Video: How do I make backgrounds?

Okay. So what I want to do today is backgrounds. Backgrounds are a lazy animator's biggest enemy, but also a lazy animator's biggest potential. If you make an interesting enough background, people have more to look at. And if they have more to look at, you don't need to animate too much. And there'll also be like content looking around at the background. There's a balance. You don't want it to be too distracting. Let's just scroll through some files and we'll see, we'll take a look.
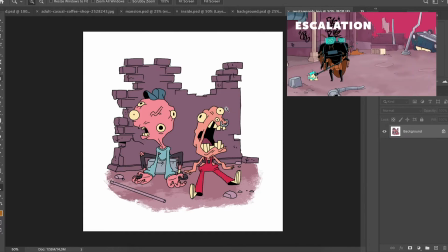(0:27)
This illustration turned into a short, but I like making illustrations like this that already kind of indicate like a bit of a scene.
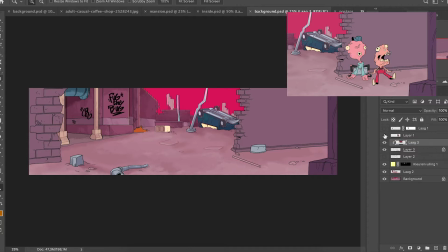(0:35)
So this is the background that I actually eventually used. As you can see, I kind of slapped them there.
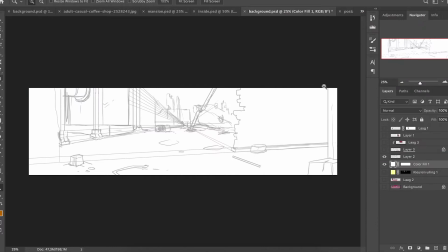(0:41)
So I kind of blocked everything out, like focusing on the fact that they're going to be sitting there at some point.
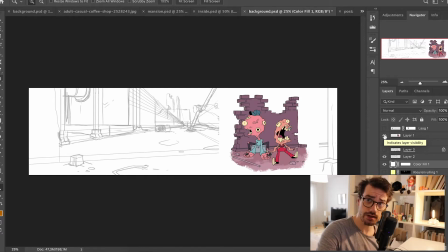(0:47)
There needs to be enough detail there to make that shot look interesting, but I also don't want it to be too distracting.
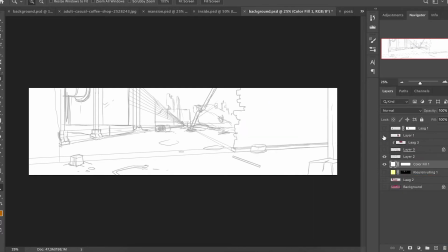(0:53)
So I kind of block that out, add some nice foreground elements to give it some depth. I didn't want too much detail there either, so it wouldn't be too distracting from the action at that point. Crappy 1-point perspective here that I didn't really inked.
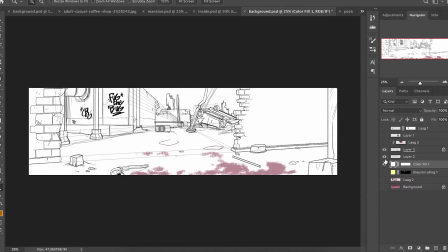(1:08)
Oh, and I accidentally put stuff on the wrong layer as well. Some simple colors.
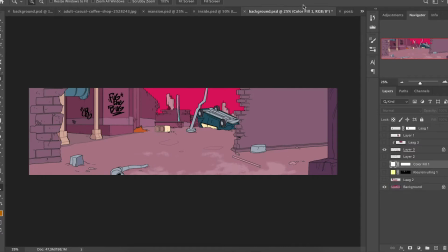(1:14)
I just took them from the illustration I already had. Tried to stay in a similar color palette.
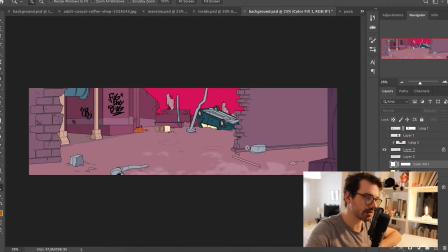(1:19)
The car is obviously a bit of a different color with some exceptions. Here, the grass. A little bit of texture, nothing too wild. Gives it a little bit more life, And with the light. So like there are simple things like adding this little bit of texture.
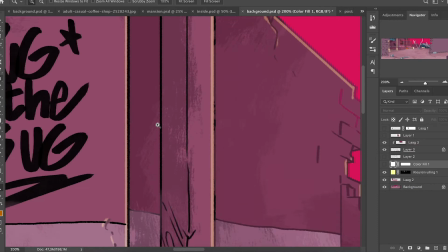(1:32)
If you zoom in, it looks terrible. But if you see it in the animated thing itself, it looks fine,
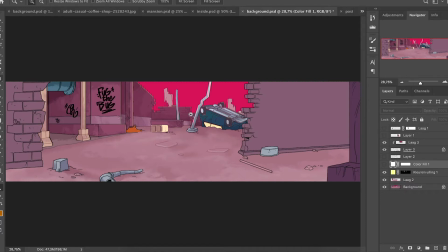(1:39)
and just this little bit of color hold that it's not that impressive, but it just gives it a little bit more depth.
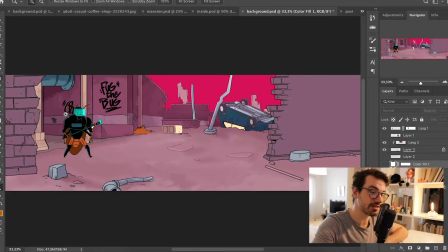(1:45)
Orange grass and blue because of these characters. Sometimes I surprise myself. I just used a stock photo.
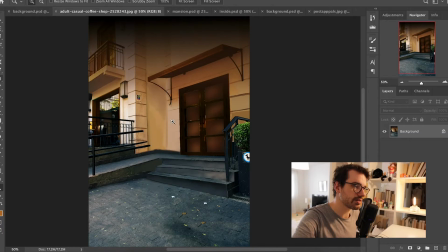(1:52)
I'm an idiot, so I did not do layers for this. So I just took like a stock, I painted over a little bit over the details.
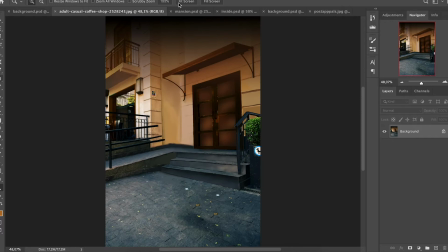(1:59)
It looks terrible, but I think it works eventually because the character is on top of you anyway, so the details don't really matter that much. Figure out where your characters are at and where your camera is going to be at, so you know what parts need detail and what parts don't need detail.
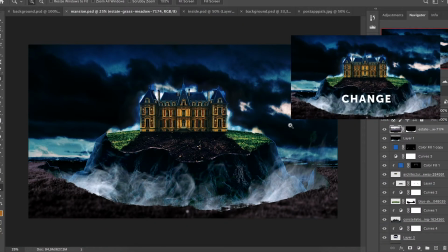(2:14)
Another one of these shorts is about a character, a fancy man in a mansion. I don't even remember.
Everything used to be so much better.
A little bit more difficult background, but what I did here, again,
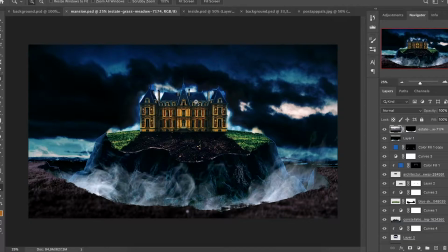(2:27)
I used free stock imagery to just kind of photo bash something together, because drawing something like this would have been a pain in the ass.
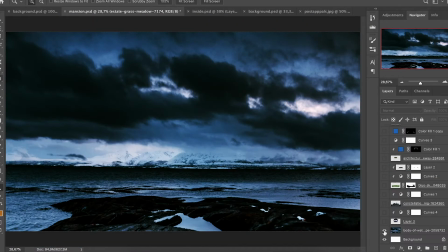(2:35)
So if you can get away with it, photo bash something together. So the image of this, and that's a cool looking sky from free this.
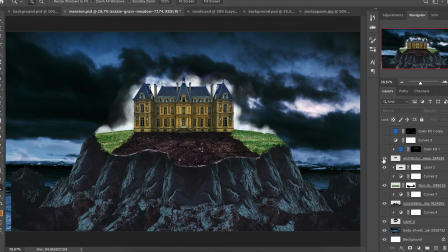(2:42)
Just look at free stock photography websites and just mash it together, and then it doesn't take as much time as drawing it. And that's a really good way to do it if you're as lazy as me.
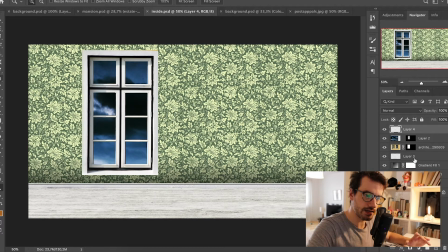(2:55)
I made sure to have the same sky, so there's like a continuing thing.
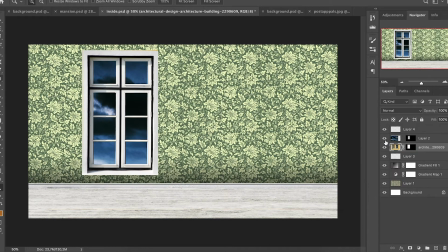(2:59)
Found some stock pattern, remove everything that I didn't need, and then slap this sky from the other scene, and it just really works well together.
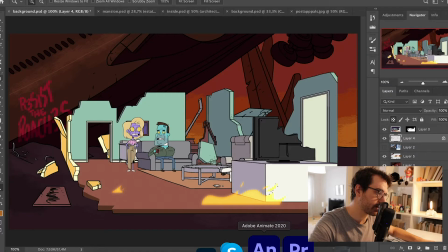(3:06)
And it's very lazy, and it can work very well. I tried something else with this that was not that lazy.
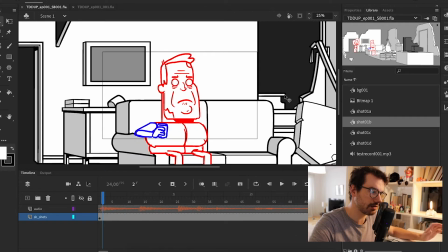(3:13)
So initially in the storyboard, I did most of the backgrounds in Adobe Animate.
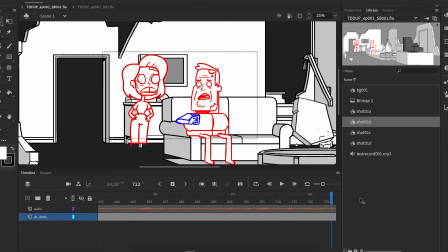(3:20)
So in the storyboards, you can kind of see that I've really tried to focus on what parts I did and didn't need for the shots.
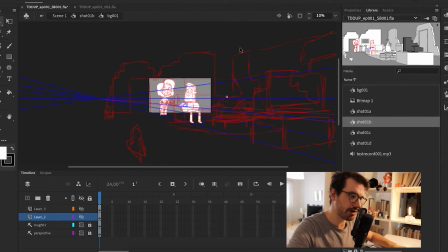(3:28)
So I added a 1-point perspective, a very rough sketch of the location,
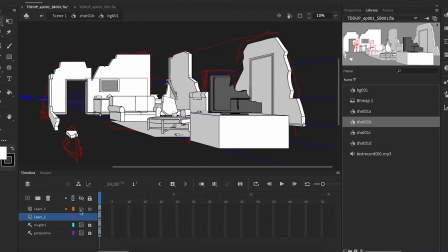(3:32)
and then I just went into the widest shot I had and made a vector drawing of all the thingies.
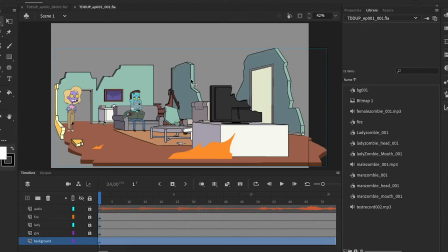(3:38)
In the eventual animation, I cleaned it up, and in the eventual animation,
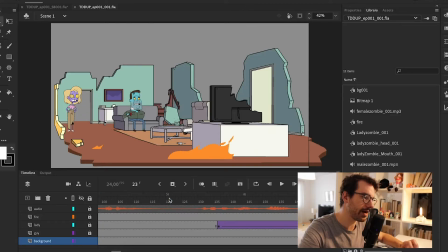(3:42)
I actually animated the entire short in the wide angle and then added the camera movements in post.
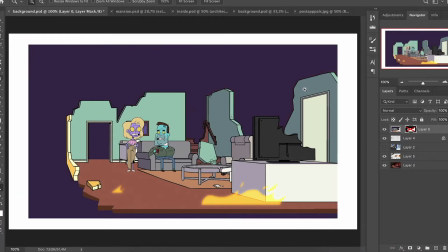(3:49)
Go to Photoshop anyway, so what I did was I added the wide shot that I animated everything in, and I just messed around a little bit.
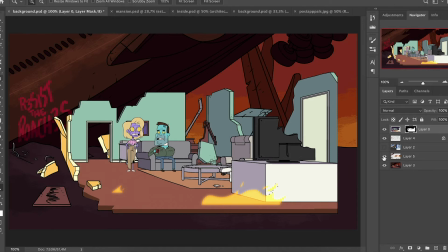(3:58)
I just played around with the environment around it. It's very similar to the first example I showed, where I just went with like the least possible things.